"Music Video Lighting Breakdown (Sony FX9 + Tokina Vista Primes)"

How's it going guys? I'm Robert from Machado Visuals and here's our breakdown for a recent music video I shot with one of my good friends, Cameron Calloway.
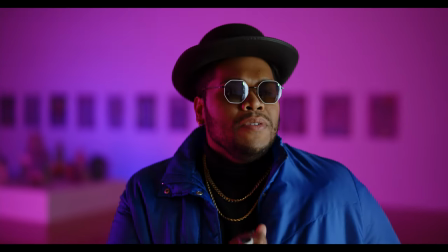[0:15]
The song is called China Blue and Cameron sent over a ton of abstract references and we really wanted to take an artistic approach to the visual style. Being that the song is called China Blue, there was obviously a lot of references with cooler tones,
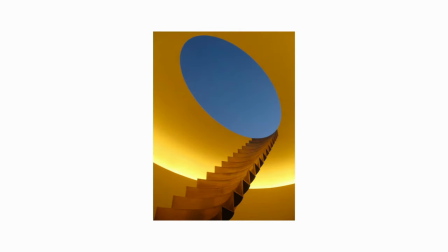[0:26]
but Cameron also referenced a lot of James Turrell who emphasizes the presence of space and the emotive power that it can hold.
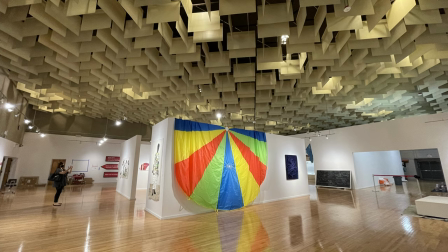[0:33]
That ultimately helped lead us to the Barrick Museum at UNLV as a filming location.
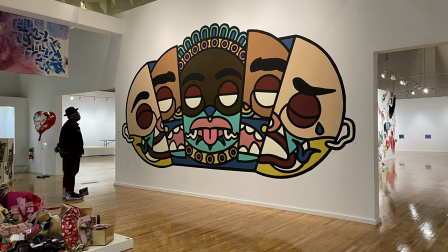[0:36]
The gallery helped give us an open space to work with, and the white walls gave us a tremendous amount of freedom when mixing light on the day. We found a few different locations within the museum that we wanted to use, and since it was a working gallery, the art was available for us to shoot in the background. When thinking about camera, I was originally leaning towards the Gemini or Alexa, but I really wanted to explore the artistry of large format to showcase the sense of space within the museum, so I eventually landed on the FX9 for its full-frame sensor.
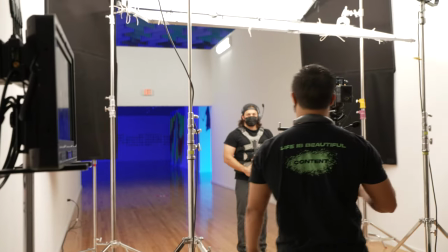[1:03]
I consider large format to be anything that's full frame and larger since Super 35 has been the gold standard for decades, and the more I use it, the more I actually prefer it since it carries such a standard look. Large format is cool and all, but I don't think it's for everything, and like most things, is easily overhyped in the world of YouTube. Shooting large format should be a conscious decision, not because someone says it looks cinematic. Another reason I chose the FX9 was its color accuracy.
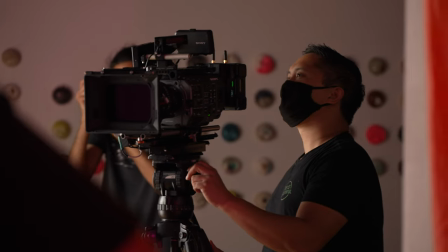[1:27]
I knew we'd be experimenting with color, and the FX9 does a great job with retaining color information.
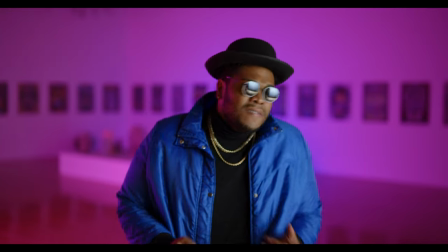[1:32]
We paired the FX9 with the trusty Vista Primes, and large format is really where these lenses start to shine since I'm taking advantage of the FX9's full-frame sensor. Whenever I use my Vista Primes on Super 35 sensors, I'm only utilizing the sweet spot of the lens towards the center of the image circle.
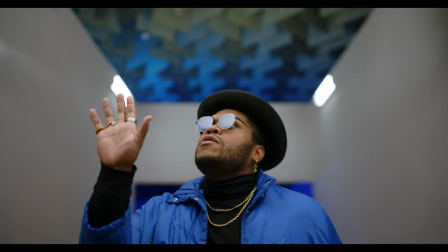[1:47]
When I move up to large format, I'm capturing more of that image circle which really starts to bring out the characteristics of the lens.
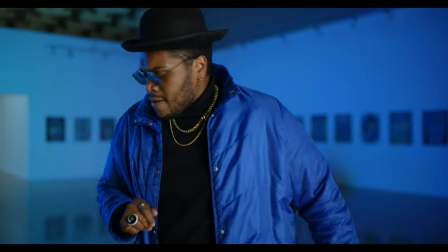[1:53]
When shooting wide open, the falloff has an extremely soft quality that just engulfs your subject with bokeh while still retaining image sharpness.
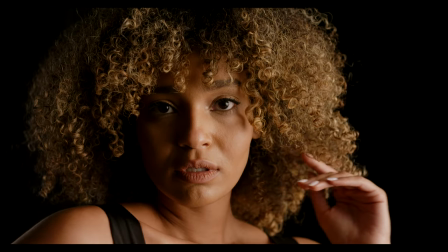[2:00]
I really start to notice the characteristics especially during day exteriors and it's something that's quite difficult to describe and just much easier to show.
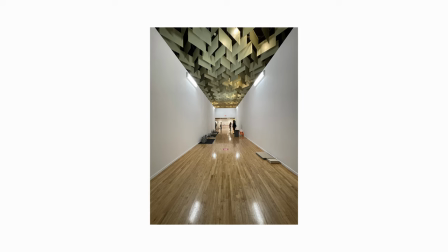[2:08]
During our scout I noticed a clear white hallway with really great leading lines that really accentuate the geometry of the space so I wanted to start there.
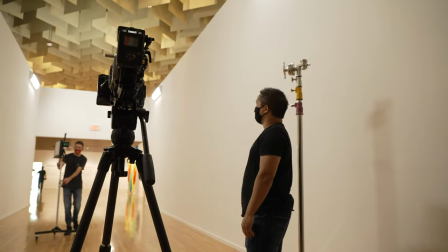[2:16]
Within the hallway there were fluorescent house lights that weren't able to be turned off so I used them to motivate our lighting.
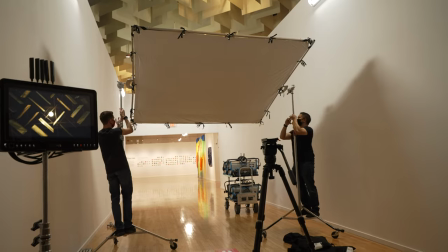[2:22]
We used two overhead 8x frames as a sort of vertical book light. We used Ultra Bounce on the top frame and Full Grid on the bottom.
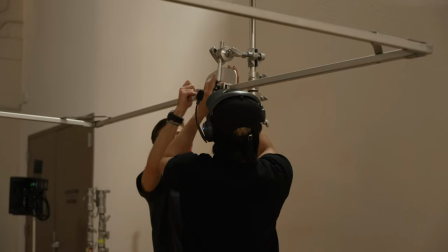[2:29]
We mounted the second frame using Cardellini so that we were able to use the same stance for both frames.
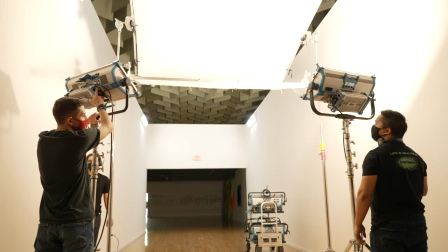[2:33]
I took a color reading of the room lights to dial into our two sky panels for a perfect match.
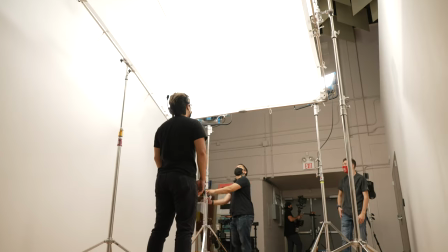[2:39]
This way we're able to achieve a perfect white between our key and room tone so we don't have to worry about color shift and post.
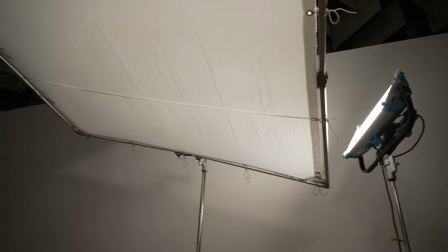[2:45]
We pretty much went with all RGB LEDs when selecting fixtures, mainly sky panels to be specific.
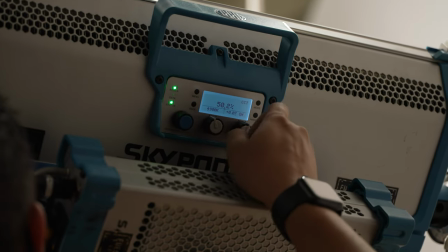[2:50]
They're readily available, have plenty of output, and have a low power draw since outlets were pretty limited inside the museum.
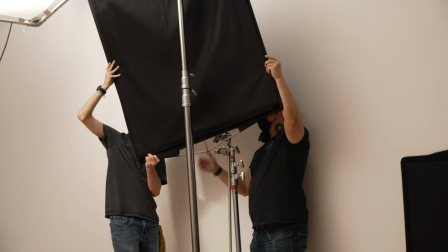[2:56]
We added two siders to help contain some of the spill and also give a little bit of shape and contrast to Cameron's face.
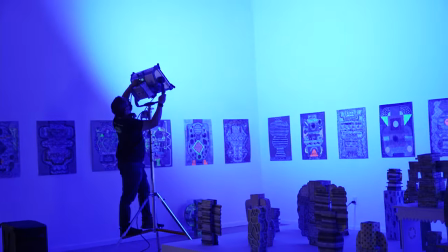[3:01]
To like the background, we bounced two additional sky panels into the wall to add a soft blue ambience and shot another towards the ceiling to give the texture some color.
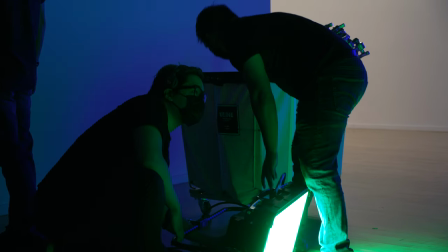[3:09]
I had the Titan X2 in play as well, sitting on the floor to even out the ambience on the right side of frame.
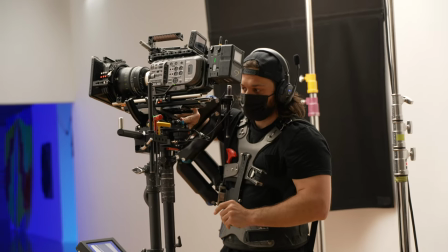[3:14]
Logan was our steady cam operator and it was great having the freedom of movement throughout takes.
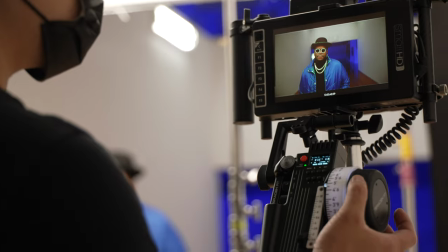[3:18]
We used a set of ear techs for comms so I could provide real-time feedback to the operator, which also gave our AC a heads up on where the camera would be moving.
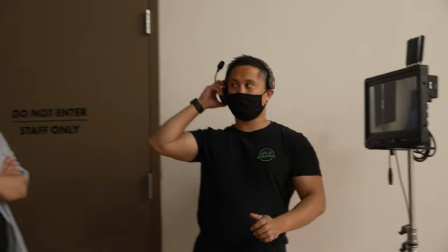[3:26]
These headsets are awesome, and I much prefer them over software solutions like Unity. They're especially useful for camera teams, since you have hands-free comms that sounds crystal clear.
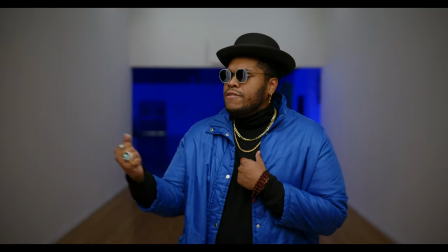[3:35]
I wanted to go with Steadicam as opposed to Gimbal, because Steadicam is much more organic in my opinion.
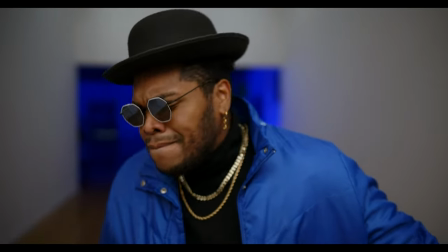[3:40]
Gimbals have a very precise and robotic nature, but that's not really what we were going for.
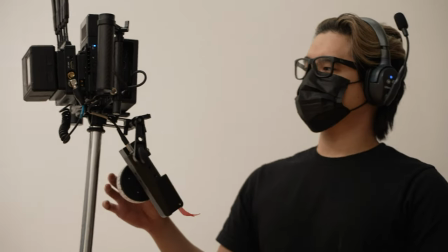[3:45]
We gave Jeremy, our AC, a run for his money, because most of what we shot was wide open at T15.
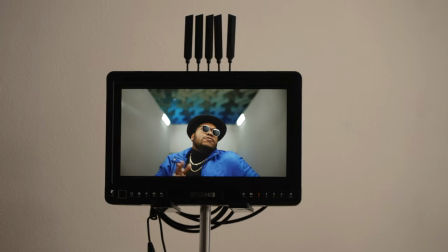[3:50]
He was using the Teradek RT, which I've previously reviewed on the channel.
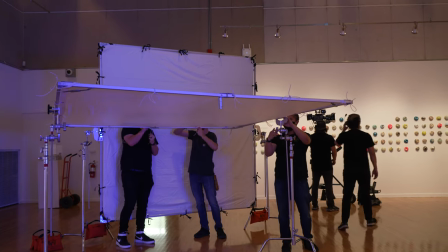[3:54]
For our other setups, we did a traditional book light using Ultra Bounce on half grid, and similar to the last setup, I used two sky panels to help even out the spread for a more uniform key.
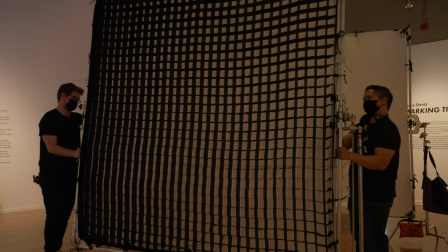[4:03]
I added a 40 degree LCD to the 8x to mitigate spill and a 4x floppy to help close up the book.
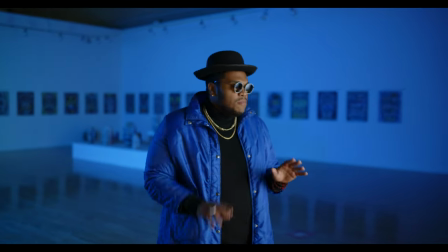[4:09]
Light is additive, so I didn't want to contaminate the wall since we're using sky panels to color our background.
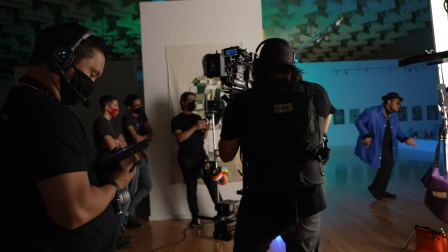[4:15]
We were using a Vaxis wireless system to monitor, and our kit It had a handheld 7-inch, which was super convenient when lighting.
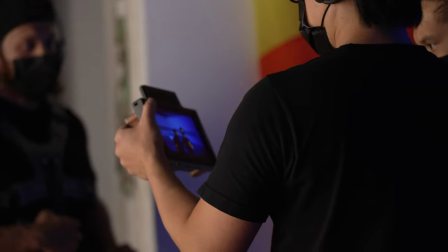[4:21]
It was lightweight enough to where I could just walk around and make adjustments on our lights and glance down at the monitor to see the changes.
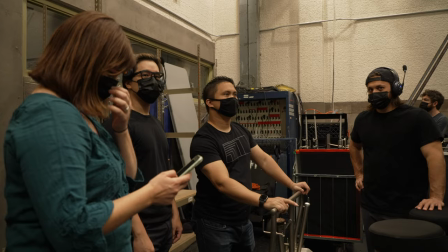[4:27]
I'm actually finishing up my review of this system and that should be out soon. For day two, we returned to my old stomping grounds, the UNLV Film Studio.
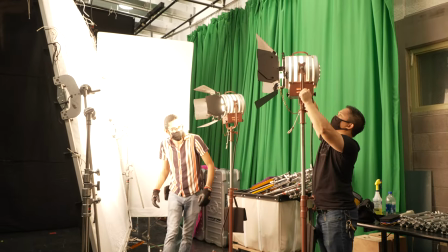[4:35]
I always love returning to this studio because it was where I was taught many of the principles I use today. Not to mention, there's plenty of gear available for us to use, including a Fusher dolly.
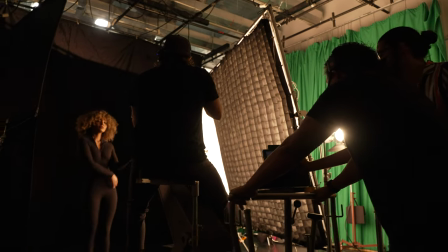[4:43]
I had Logan operate camera while I acted as sort of a dolly grip so I could monitor picture and move as necessary.
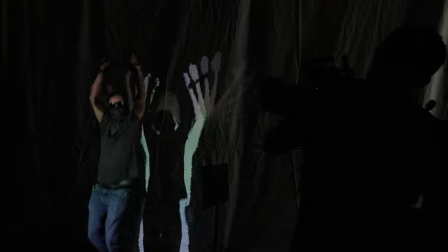[4:50]
Our main setup featured an interactive projector from one of our friends and local Vegas artist Brett Bolton who does a lot of audio visual pieces and Cameron thought it'd be a great addition to the video.
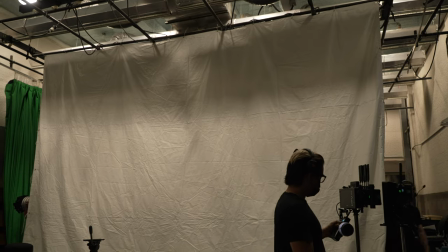[4:59]
We needed a pretty large backdrop to use so we hung a 20 by ultra balance off the studio grid to project onto the white side.
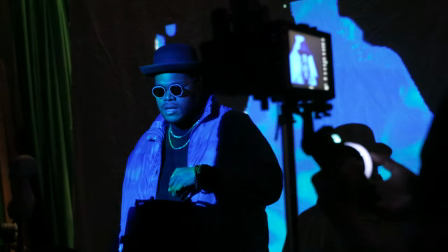[5:06]
The projector was neat because we were able to cycle through a few different interactive looks and the mappings would react to cameras movements.
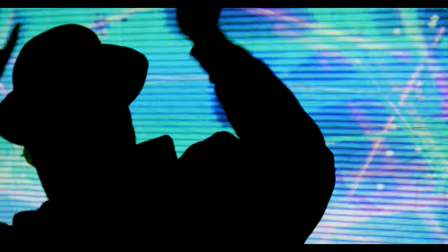[5:12]
We used a slightly lower shutter for the projector scenes to help with flicker, but to also further smooth out the motion blur to blend with some of the projections visual style.
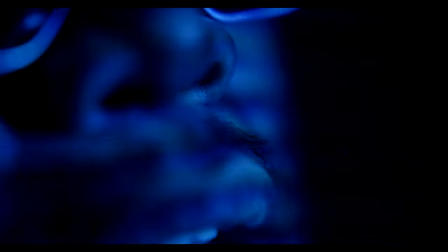[5:21]
For another setup, we added a plus three diopter and clear straight filter to get super tight abstract cutaways.
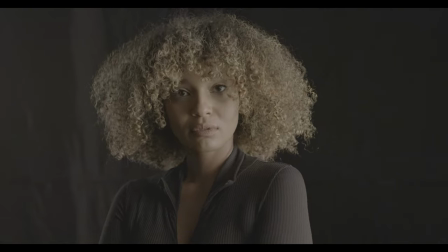[5:27]
We were pretty strapped for light, so I shot at a high base 4,000 and righted down to 1,000 EI for a healthier negative. If you're newer to SOTY cameras, I made a previous video that details on how to expose using exposure indexes, so be sure to check that out if you have any confusion.
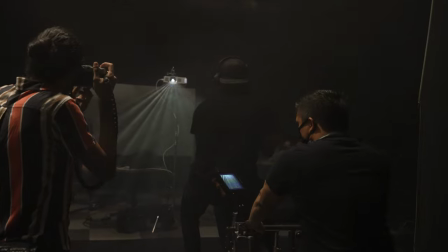[5:41]
For another setup, we flipped the set while leaving the projector in place so we can get beams of light behind Cameron, so we pumped the room full of haze so the light had a medium to travel through.
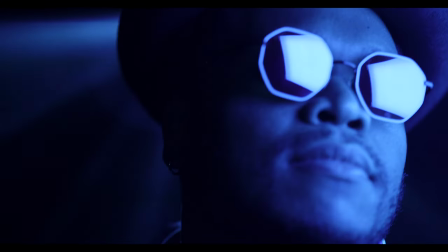[5:50]
Having the Fisher dolly was really helpful in this situation since I was able to pedestal up and down and reposition the angle of the beams in the background.
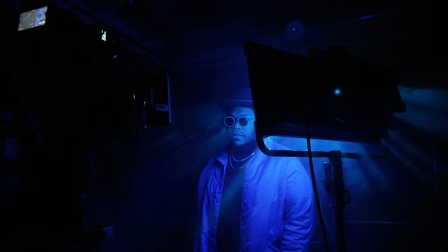[5:57]
To light, we used a bare S60 as close as possible to Cameron, so it made a soft quality of light without any additional modifiers. I don't often key faces with bare panels, but when the source is this close, the size remains large relative to the subject, so you still maintain a soft quality of light.
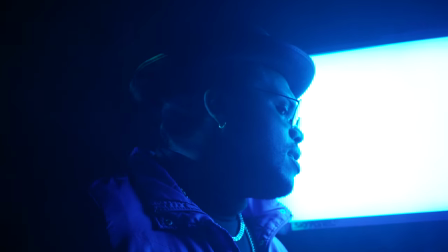[6:13]
This is often super helpful when you need to key with a ton of output or don't have any extra modifiers handy, but it only really works if you're able to work this close to talent.
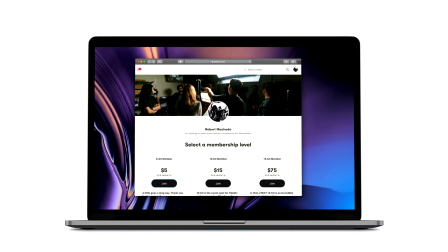[6:21]
If you appreciate my content here on YouTube, consider checking out my Patreon, where I post longer form BTS content and other industry tips that have helped me along the way. Hopefully this video is helpful in some way. Overall, this was a super fun project to experiment around with a few different looks.
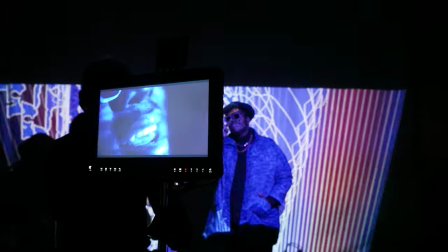[6:34]
I'm a big fan of Cameron's music, so I'm always down to collaborate in any way I can. I really love pairing the FX9 with the Tokina Vistaprimes.
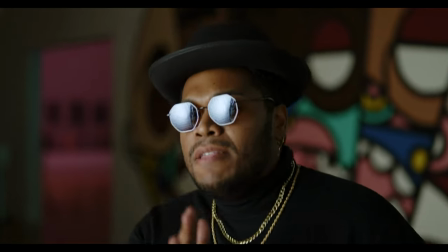[6:42]
The improved sensor clarity is a great compliment to the Vistaprimes large format look.
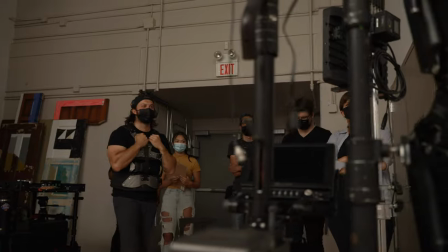[6:46]
Big thanks to UNLV's Barrick Museum and to some of the film students that came out to lend a hand. It's always fun meeting the next new wave of filmmakers to come out of the film program. Also another quick shout out to Nick who's also part of the Patreon group. He's been shooting some of the BTS for me lately which has been instrumental in creating these videos so please give him some thanks in the comments below. If you have any questions, feel free to leave them as well. Thanks for watching, and I'll see you in the next one.